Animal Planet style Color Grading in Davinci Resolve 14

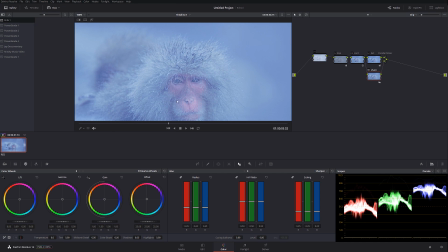(4:07)
And we start getting really, really intense details on this monkey eyes. So let's check it out really quick, the whole thing, before and after.
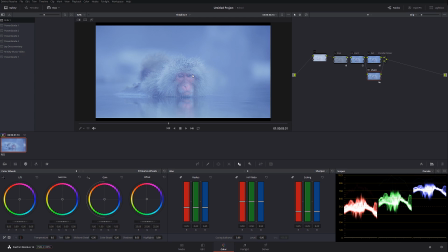(4:16)
That's like completely night and day. Okay, so let me do another node. And I'm going to call this one blue. Okay, I want to take away a little bit of blue from this picture because I think it overpowers the image a little bit.
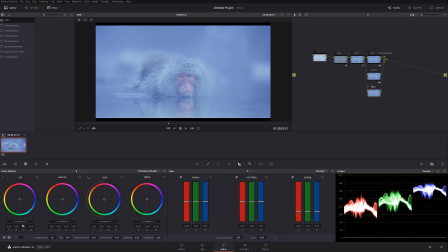(4:33)
And I can do it manually or I can do it by the new dropper, the white balance tool. So let me click on the monkey hair and see what's going to happen. Okay, so like that looks better.
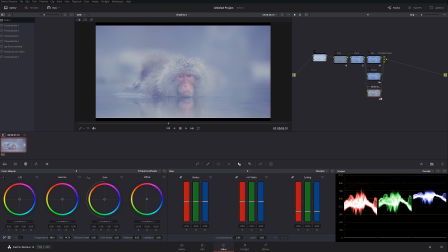(4:46)
Let me call it white balance, okay? And then I'm going to create another node. And in this node, I'm just going to start pulling blacks a little bit more. Okay, and at the same time, highlights a little bit up.
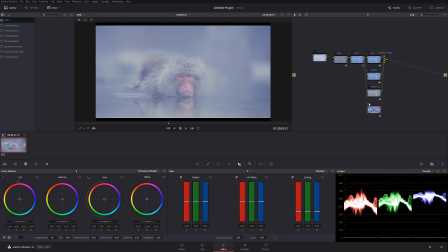(5:04)
Okay, let's check it out before and after, slightly more kick. I'm gonna call this one contrast again. Okay, and finally, I know we're doing like tons of notes, but it doesn't matter how you get this.
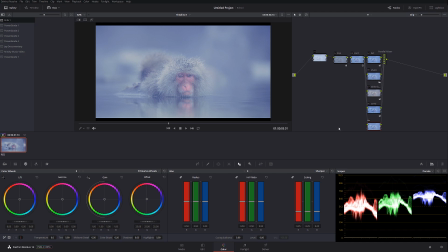(5:21)
Technically, we could have done everything in a couple notes, but I just want to show you guys the process behind what I'm doing and kind of the thought that we hopefully can learn along.
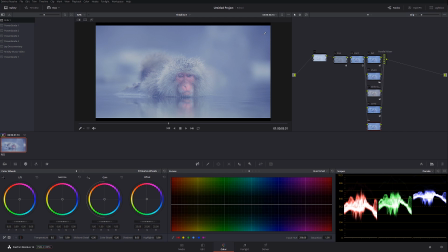(5:33)
So I'm going to go hue versus saturation. I'm going to click on the blue and I'm just going to drag blue just a little bit down because I don't want to have a little patch of blue sitting in a corner. So I really like it like this. I guess we're done with the parallel mixer.
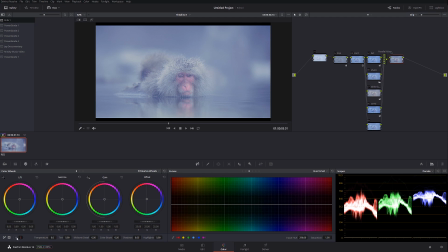(5:52)
Let's create one more node. And in this node, I'm just gonna increase the contrast even more. Okay, just like that. So we sort of have a nice Rec 709 image, but we got there manually by doing manual stuff.
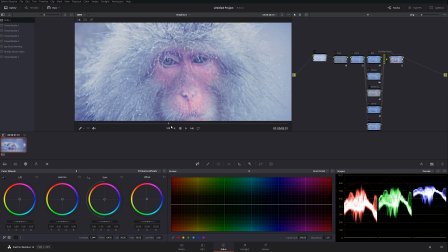(6:09)
So let's zoom in really quick and see how it plays back. Let's check it out really quick. I mean, look at the details. That's absolutely fantastic.
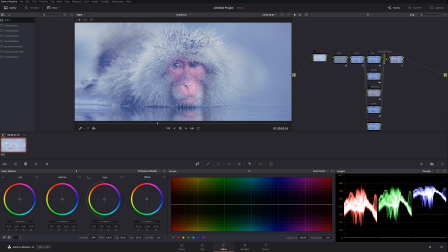(6:19)
So before, everything washed out, and after. Very nice details, very nice image.
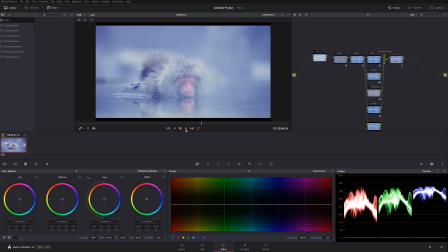(6:27)
Let's loop it and see how it plays. So that looks already so much better. Now, the few other things you can do, in particular, if we want to bring more details to this monkey,
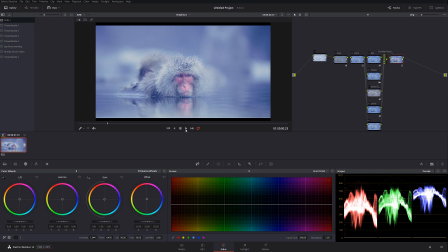(6:41)
let's say it's a sort of Animal Planet beauty shot, what we can do is create another node, okay? I can grab a gradient tool, just like this.
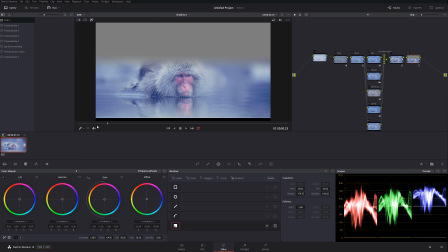(6:53)
Okay, let's select the highlight and see how much it's affecting the area. Okay, so gradient tool like this is perfect. Okay, and I can actually darken it a little bit.
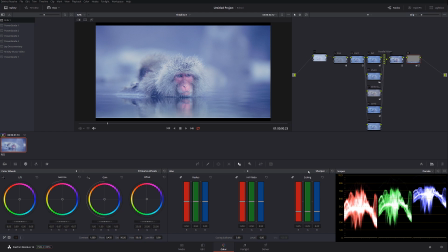(7:08)
Okay, and I can go to the blur panel and I can add a little bit of mist, which sort of gonna blur out the whole picture. So let's check it out. Before and after. Before and after.
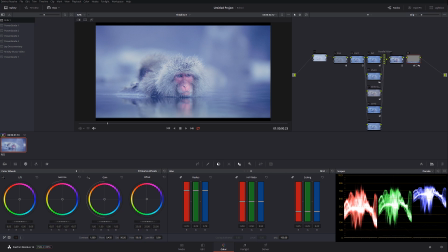(7:26)
And I think that kind of detail helps us to focus our eyes towards the monkey, even though the shot have amazing shallow depth of field. But I think if we can do a little bit extra, that definitely helps to bring our attention towards details like that.
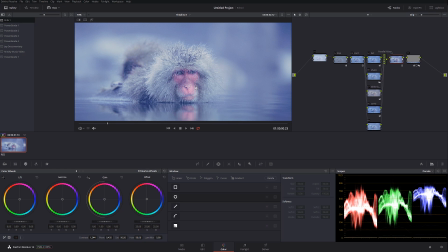(7:43)
Assuming, you know, you don't have the project with, you know, 10,000 shots in it,
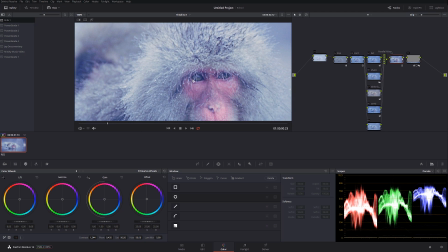(7:48)
and it's kind of something short that you want to really showcase the quality of the camera or the footage.
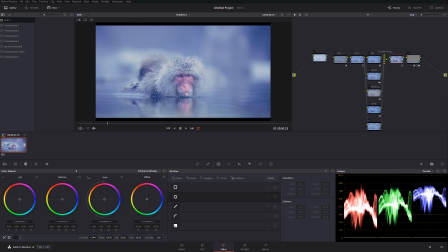(7:55)
All right, thank you so much for watching, guys. I'm actually going to continue this tutorial in the next video, and we're going to cover what is the difference between running noise reduction in the first node versus the last node.
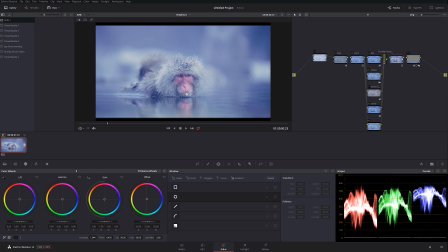(8:08)
And I'm going to publish that video the following day, so make sure to check it out. Thanks for watching, subscribe, and I will see you soon.